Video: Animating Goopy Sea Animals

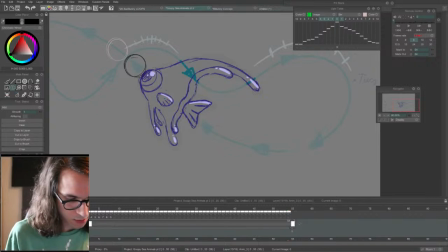499s
I'm gonna merge this really quick.
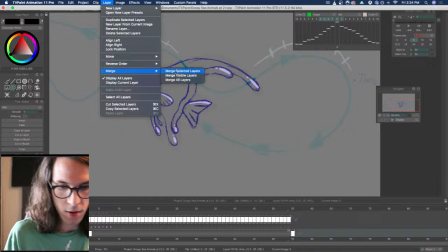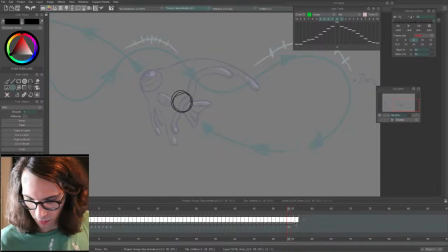507s
And I know I want this to loop back into here, so it looks like we need another in between here.
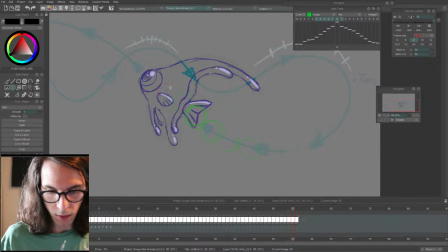520s
And it'll go to about here.
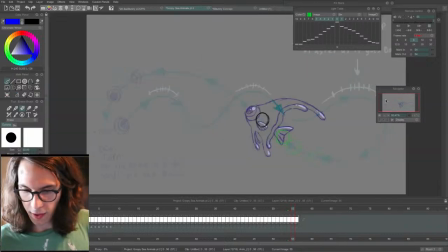527s
And now let's just see how this whole thing plays out, just figuring out the general speed of it.
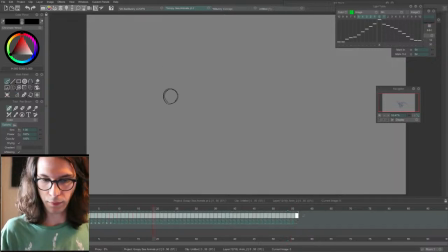Okay. So it's not perfect.
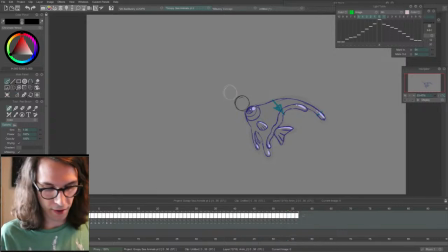553s
I'm gonna do like adjusting things later on, but for right now I'm basically just trying to get this basic guy in. Now I'm gonna figure out some of the eyeball stuff.
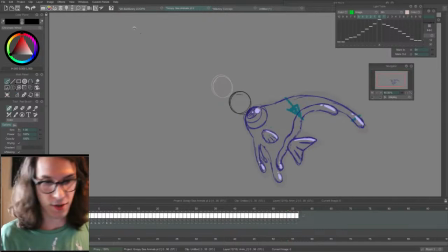571s
Oh yeah, and I better save, because that was my issue last time. Yeah, just remember to save a lot.
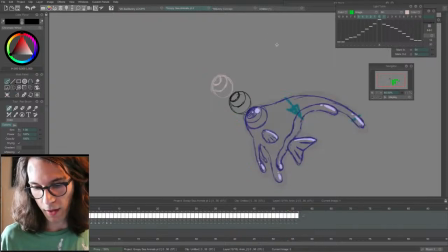591s
I could probably just like copy and paste this eyeball when it's just facing one direction, but sometimes, especially with eyes, if you just use the same frame, it'll look kind of dead.
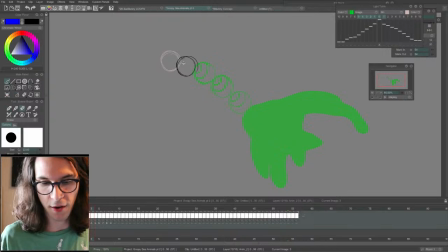607s
Because the one thing people look at, even on abstract creatures, is the eyes. Our eyes are immediately drawn to eyes. So that's the one thing you really need to be careful with on a frame by frame animation, is making sure that the eyes stay alive.
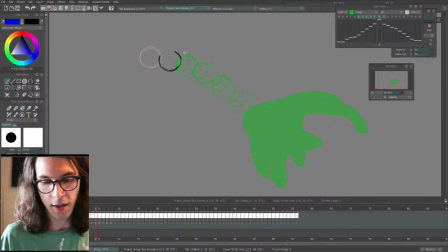627s
Even like on a stationary, more like talking scene, or just even like some background characters, adding a couple eye blinks every so often, it suddenly transforms the character from being a lifeless doll into a living thing.
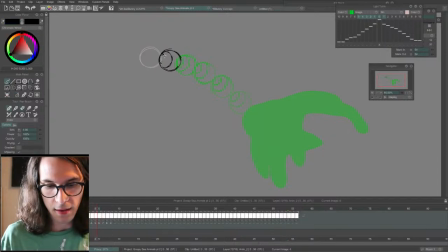645s
More so than animating like the hair blowing in the wind or something like that. The eyes are the window to their brain. Really, your eyes are an extension of your brain, literally connected to your brain, and they grow out of your brain.
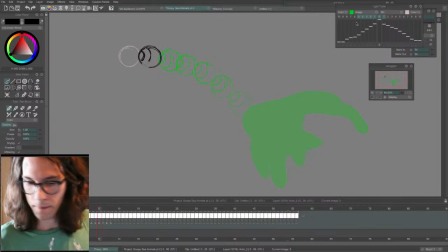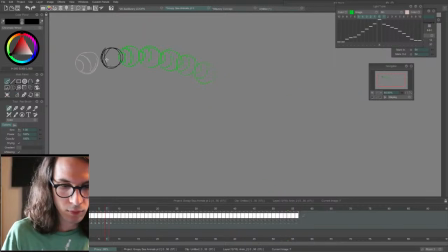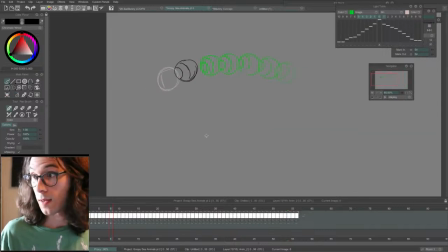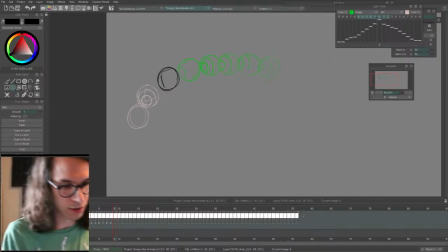693s
So already I can see there's some spacing issues here. I know I need an in-between. I'll bring this guy back a little bit. And I'm going to add an in-between right here so that this doesn't jump as much when we play it.
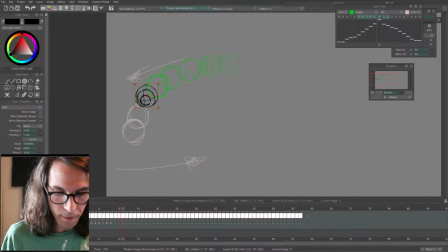712s
And I'm going to bring this guy over a little bit. Actually, he'll probably be about here. I'll add another in-between here. There we go. And this one I need to bring out a bit. I'm just thinking a lot about the arc shape.
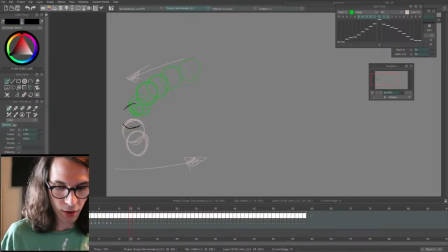732s
You don't want things to jitter. Arcs will keep things from jittering. And about here, the pupil's going to be facing us a little bit more directly.